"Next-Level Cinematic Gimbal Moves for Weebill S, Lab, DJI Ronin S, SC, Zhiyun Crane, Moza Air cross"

The next one is what I call the T-shape move, and this is where you've kind of got, imagine this, you've got this kind of T-shape, you know what a T looks like.
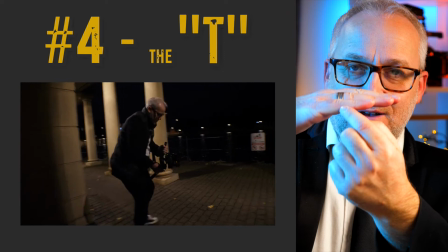486s
So I am running up here, moving forwards here, and I'm revealing a little bit of the scenery that's in front of me,
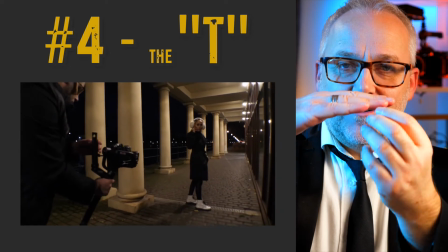494s
and then Lauren steps into scene, and then Lauren turns and we both start walking back the direction we've just come.
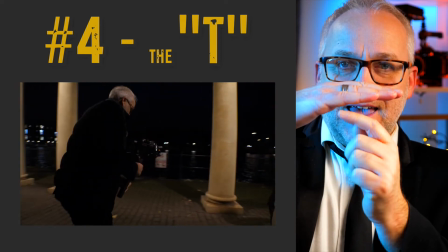501s
But as we get to center point, I back down the T-line, I go backwards,
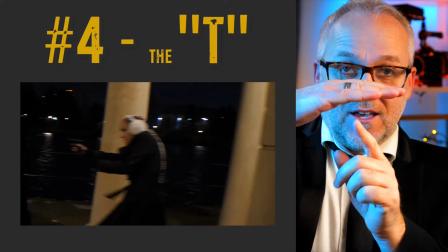507s
still facing her, whilst Lauren then pulls the gun out and we get to see a new piece of information,
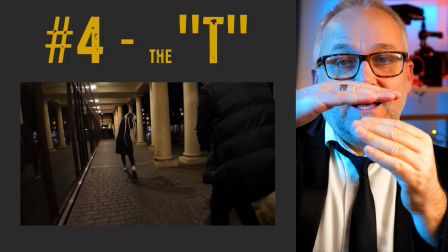513s
the gun. And then I turn around and follow her, and the camera gets to see what she's looking at and where she's going towards. So first I'm backing away from her, then turning around, and then moving in the direction that she's moving in.
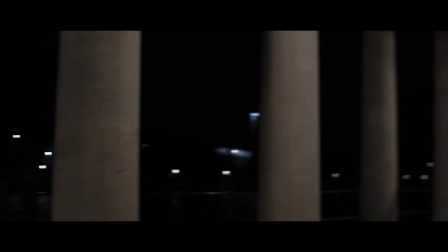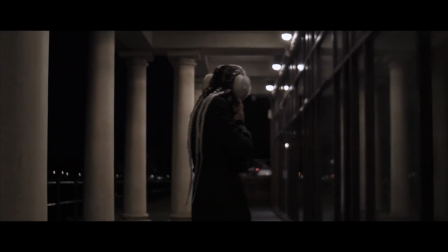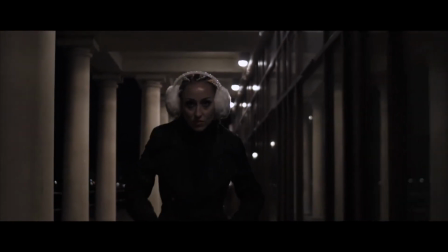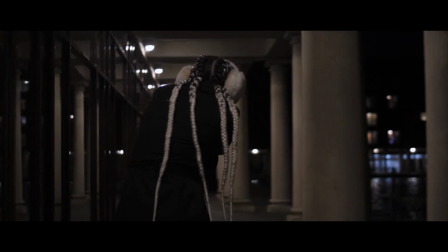The final move, I call it the swirly.
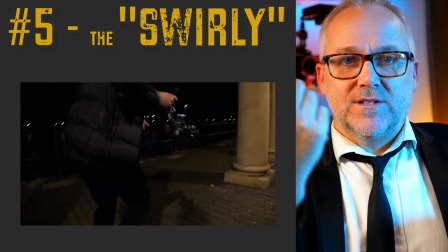555s
This is where you're kind of swirling around a character, going upwards or down to kind of reveal new bits of information.
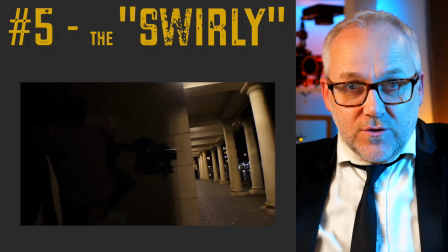562s
In reality, you could also just kind of do the same thing with a gimbal move that goes up. But with Lauren, with this one, we had her walking and stopping in the starting point in the scene.
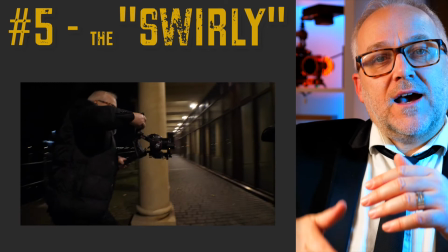573s
And as I moved around, I moved up to where she was pulling the gun out of her pocket. I could see the gun raising up to her head. Then I moved around, showed her face.
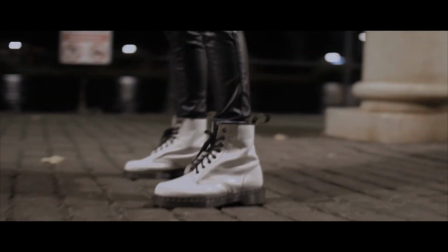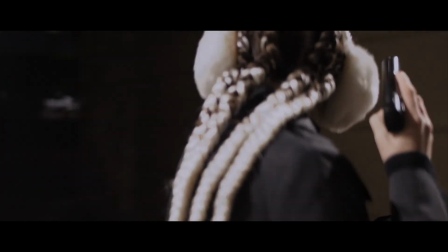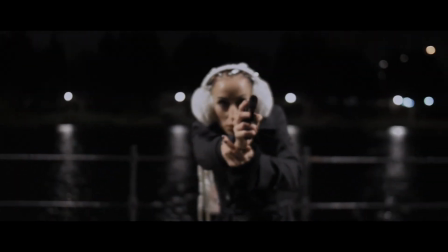So there you are. Those are cinematic gimbal moves that are more about storytelling. If you have any that you get any great examples, please send me some links in the comments below. Anyway, thanks for watching. Subscribe, like, blah blah blah blah blah blah blah blah blah. I'll see you in the next video.